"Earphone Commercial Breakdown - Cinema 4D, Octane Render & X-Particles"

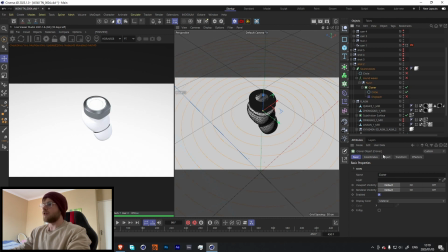264s
so what I did was I started with a circle over here I added it to a cloner over here an instance mode set to linear and just kind of had it going out like that then on the cloner I added a displacer over here so that we get this kind of weird kind
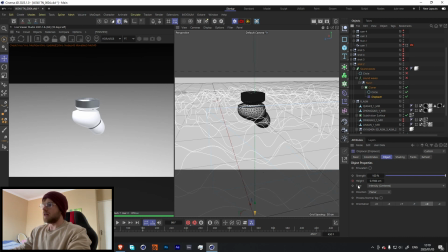281s
of like sound wave looking thing and yeah what I'm animating is going from the height from I think it starts at about like 1.2 centimeters then it just goes down to zero so that it's like wobbly and then it goes back down to zero.
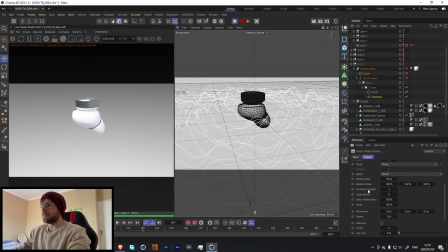296s
I think that the shading is literally just a noise that is animated yeah animated speed so that's what gives it that kind of like moving thing. It's a very simple way to just get like this procedural looking motion over here. I then added that into this connect object over here so the whole reason you have to add it to a connect object is because if you
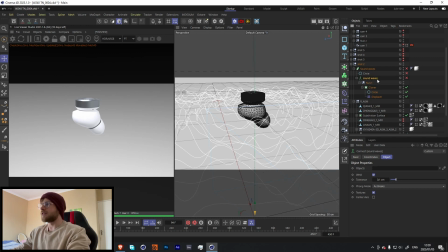314s
just threw this null into a sweep you wouldn't get the same result so you have to connect that object and then throw it into a sweep with a circle over here so that it actually gives a geometry so that it can actually show up in the render over here
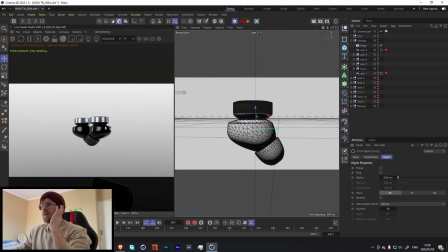328s
and let's go back into here so all of this is just kind of just manual keyframes of our
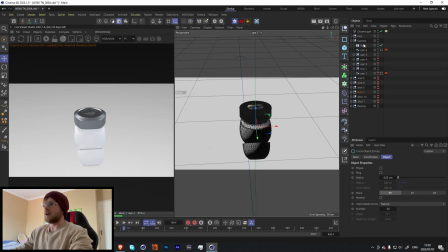334s
cameras over here i have a camera for every different scene and for
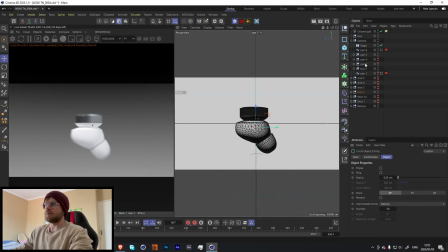339s
a lot of them i would just be like okay cool this camera ends here let me duplicate the camera where it's at delete all the keyframes and start again
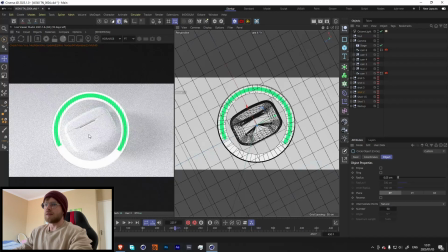347s
over here so that i can keep that same momentum going throughout this was a pretty simple effect to get this uh kind of like i was trying to represent that it's uh fast charging over here so all i did was i went into after
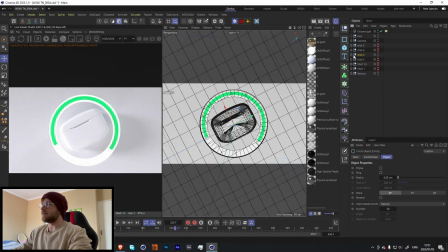362s
effects uh let me see if i can find it it's here
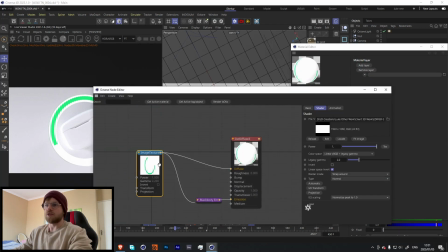368s
So I went into After Effects and just made a circle that goes from zero and then all the way around and
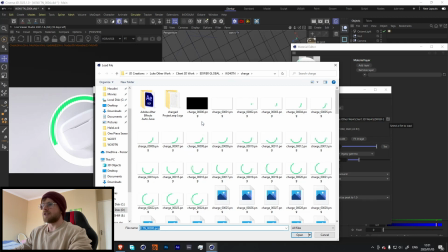375s
just kind of exported that as frame by frame. So if I had to go over here you'll see every frame is rendered out.
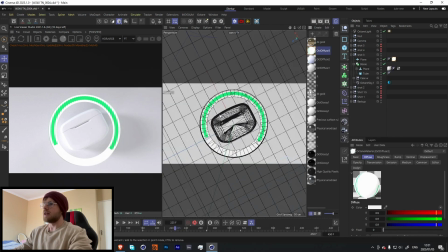384s
Very simple and then all I did was plug the answer diffuse and emission and then just put that as a plane underneath this circle over here.
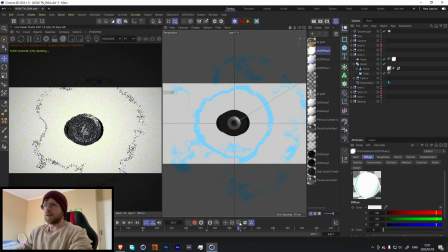391s
So it gives us like really cool effect as if it's fast charging. This one over here I think I was just representing the sound waves. I mean it doesn't really look like sound waves but it looks cool and a lot of the time with these sub-advertisements that's really important.
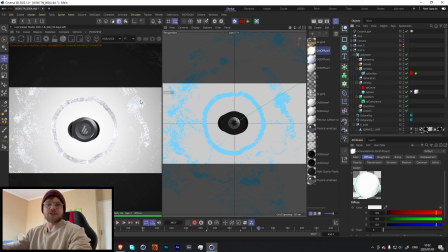408s
I mean we are doing a visual ad and so this in my opinion is a form of art in a way and so now we're kind of using a artistic representation of what things could look like. So this was my idea of what I could do like sound waves as to make it look a little bit more interesting. I mean 100% there are better artists out there who will be able to do something way cooler but this was something
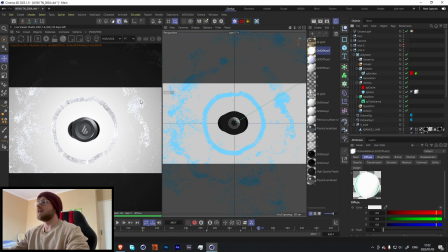428s
really simple and it gave a really cool result so it is really simple
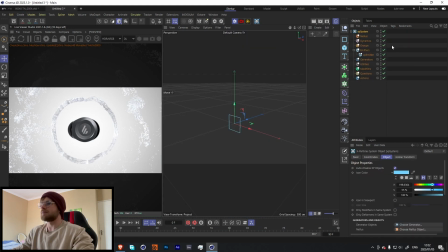432s
i mean uh it's literally just an meter over here that there was a circle uh let's just go over here plus y let me show you guys how it is emission let's go pulse so
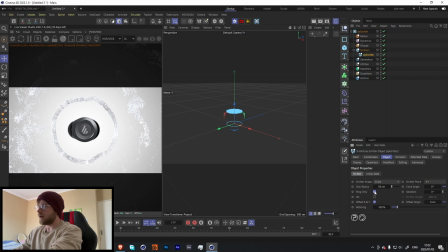450s
nope we want it to go around the ring only and we want the cone angle to be 90. The cone angle is kind of the angle at which it's going to shoot out the particles. So this is at zero, but then if it's at 19, then it's all the way this way. So now if we do that, now it shoots out from the side like that. Cool.
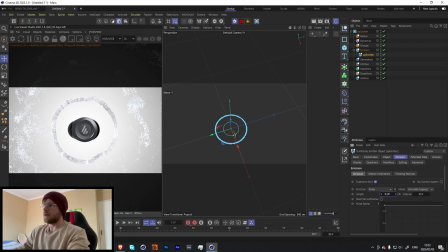469s
I think I turned up the amount of, so the length over here represents like how long it will emit for. So if I have it down to one, it'll only emit on one frame, but if I have it at two, it'll have a little bit more particles because it's going to be emitting on every two
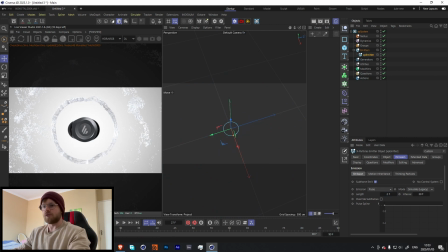486s
frames well sorry it's gonna be emitting for two frames cool and then from there I let you just added a turbulence and I think I just made it a little bit smaller it's